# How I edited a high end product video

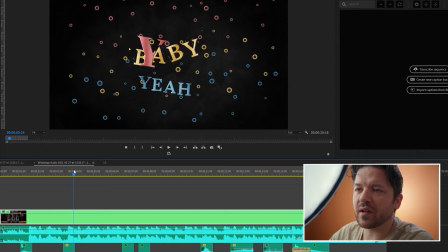(4:04)
And this animation is done with another plugin that's called Super Morph. It's not Ultimate, it's Super. And it shapes the YBY logo, and then we jump into this scene.
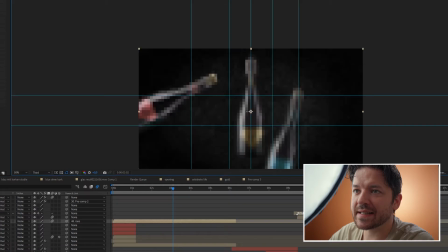(4:19)
So let's get into this scene.
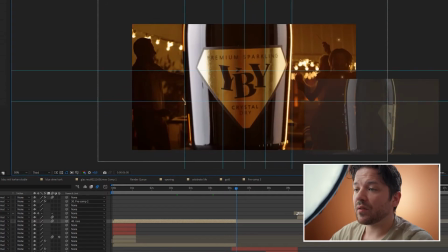(4:25)
Okay. So this scene was planned a little different than it looks now. You can see I took a particular and threw some particles from the right over it to make it a little more interesting.
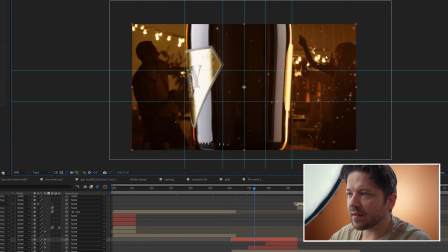(4:41)
In the original state, this picture behind wasn't there.
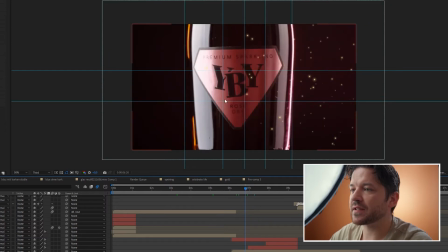(4:46)
So this was the first version I gave to the client, and he said, it's okay, but it's not interesting enough. And often a client is right. Sometimes it's better to rethink what you did.
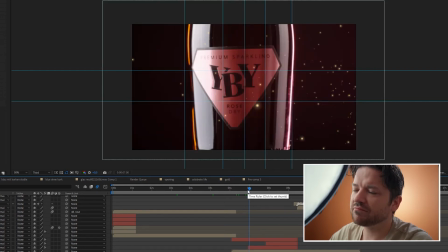(5:01)
When the client doesn't like it, it means think about it again. And he wanted to have a little more party.
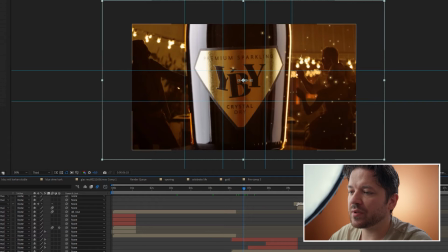(5:11)
So I gave him more party and included this dancing scene on behind.
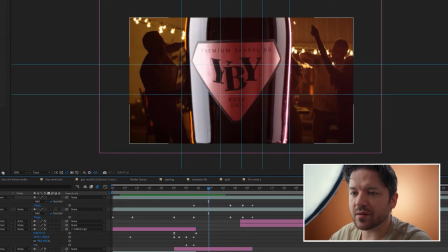(5:20)
It's only the scene, it's masked in, so we have a mask and that's all.
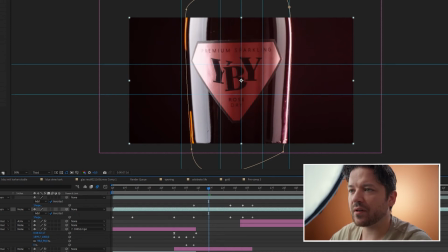(5:27)
We have the background. This was how it was originally,
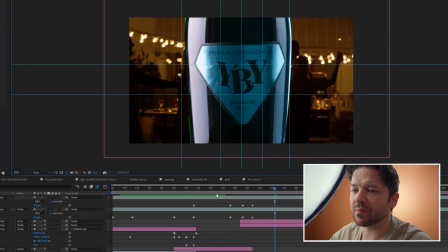(5:31)
and this is with the background, and I just pulled a mask to shape this party.
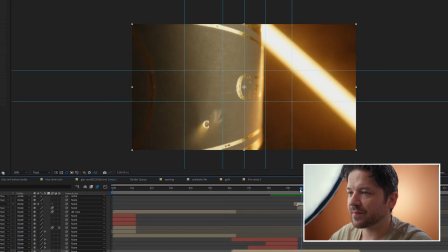(5:40)
The next shot is a simple shot. It's done how it's filmed, so we can see the lights in the background, so it gives a little of this party feeling. And wrote in the celebrate because that's a keyword that he wanted to have, the celebrate live.
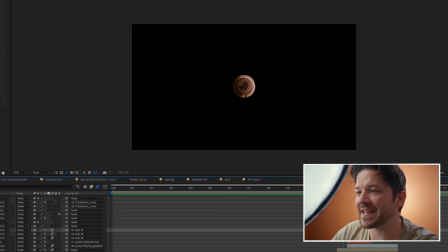(5:58)
So this is a cork shot as I keyed it and animated it.
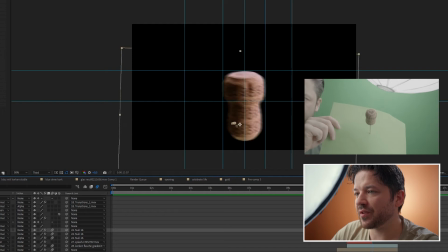(6:03)
It's just with a little speed ramping, and I put it in position so it's not jumping around all over the place, because you saw how I did it with the driller.
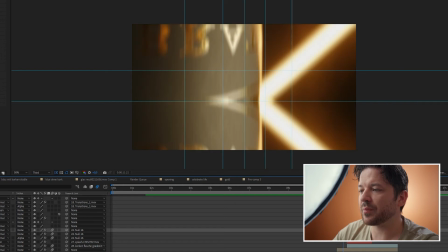(6:12)
We only do the up-down shot from the bottle and then put in the fluid.
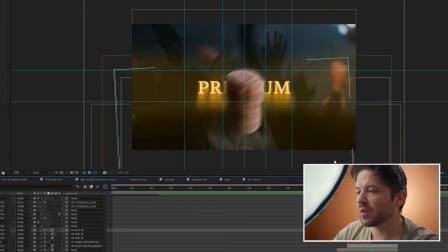(6:20)
And then we do the turning, a smooth transition to the next
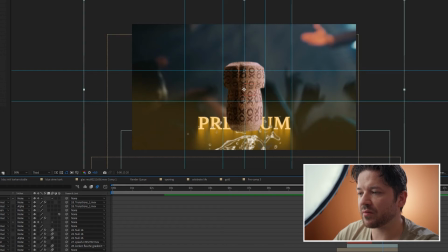(6:28)
shot for the background, and another splash from the bottom to play as if it's coming with the cork.
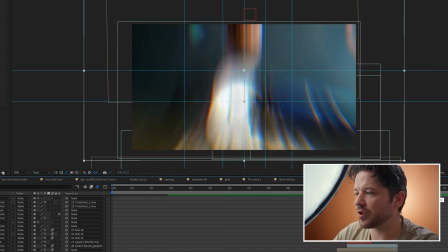(6:37)
And that's the cork shot. So, little break here. The Björn of yesterday forgot to mention something that's very important if you ever do a sect commercial. When you show the cork and you open it, you have to instantly work with the cork, because this looks like this now. I filmed it 2 or 3 months ago, and it's enough. If you even wait half of an hour or even 50 minutes, the cork will deform, because it looks like it's cut off a string, or it's a whole stick, and then it cuts off and get put into the bottle. And I think that's probably how they do cork it. I don't know it. I could check it probably, but it would take time. So I'm sure it's from a string, and the cork deformed.
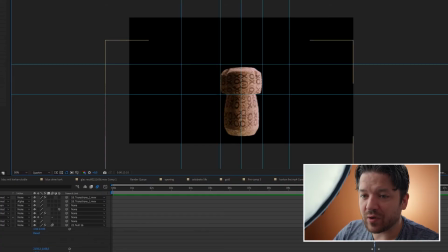(7:28)
And you can check how the cork really looked. It looked like this. And as you can see, it's unproportionally. And I
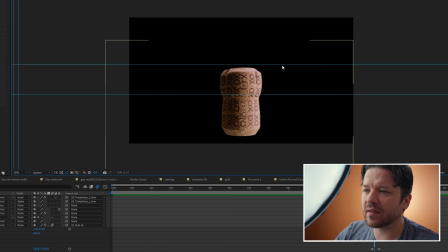(7:41)
opened the bottle and I filmed it 1 day later, and the client said, I don't like the cork because it's deformed. And he's absolutely right. So what I did is I took the puppet tool and animated it a little.
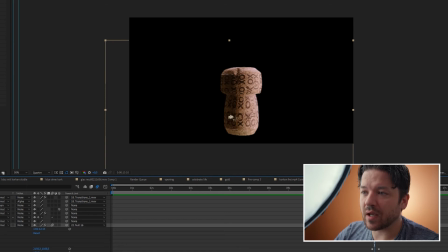(8:01)
And that's what came out. And then he was happy.